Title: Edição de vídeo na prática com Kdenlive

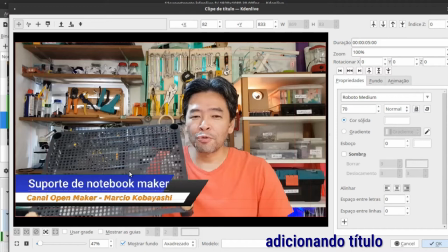[4:08]
E aqui você pode selecionar qual é o local que você quer colocar esse título e também qual é o tamanho da letra. Eu também costumo adicionar um efeito de sombra para dar um maior destaque no que está escrito com relação à legenda de fundo. E na descrição desse vídeo eu vou compartilhar com você o site que eu utilizo para baixar gratuitamente esses efeitos de chroma key.
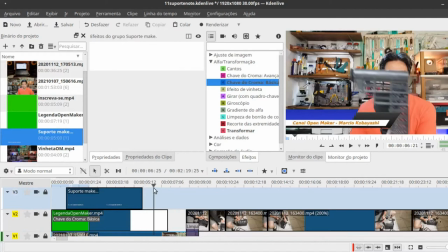[4:28]
Aqui eu estou te mostrando como é que eu faço para que o meu título possa aparecer exatamente no momento certo em que a legenda vai ficar aberta embaixo do vídeo. Eu utilizo as teclas de esquerda e direita para saber qual é o momento certo do título aparecer e desaparecer
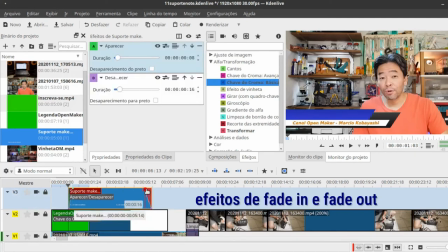[4:43]
E para utilizar os efeitos de fade in e fade out Eu vou clicar nos cantos superiores esquerdo e direito do meu título
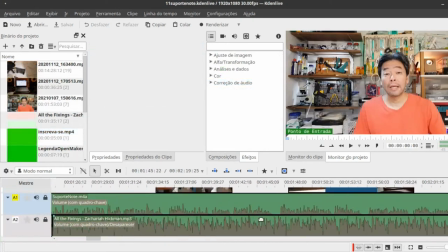[4:51]
Depois disso eu adicionei uma música de fundo na última trilha lá de baixo E também utilizei um efeito de fade out na música para que ela não venha a
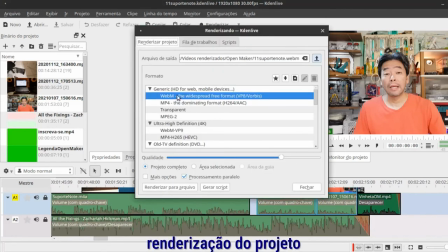[4:59]
desaparecer de repente Eu vou clicar em renderizar para poder gerar um arquivo que pode estar por exemplo em MP4 mas eu utilizo a extensão
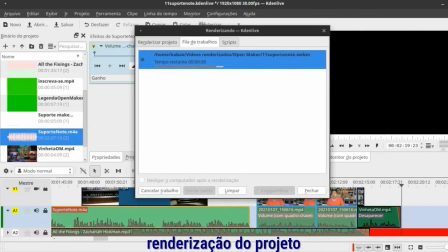[5:07]
WebM. Isso porque esse tipo de vídeo pode ser aberto direto no seu navegador Chrome, por exemplo. A renderização desse vídeo de mais ou menos 2 minutos demorou cerca de 5 minutos para terminar.
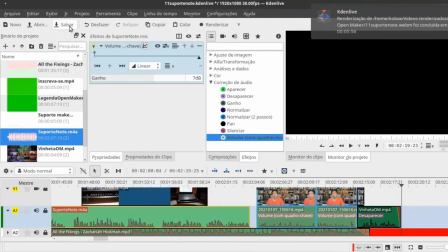[5:20]
Vou clicar em fechar, depois eu vou salvar e verificar qual que foi o resultado.
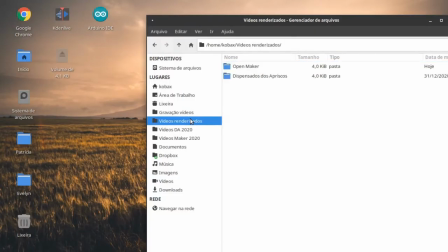[5:25]
E na descrição desse vídeo eu também vou disponibilizar o link para você poder assistir esse vídeo.
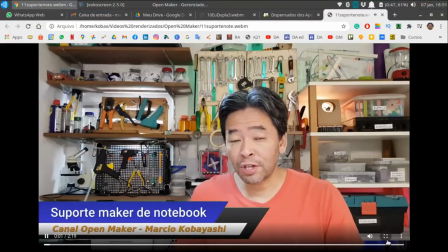[5:30]
E depois da oficina de edição de vídeo que a gente fez aqui no OpenMaker, a Evelyn criou um vídeo utilizando a função transformar.
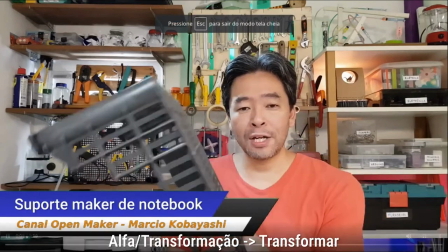[5:36]
Dá uma olhada para ver como é que ficou.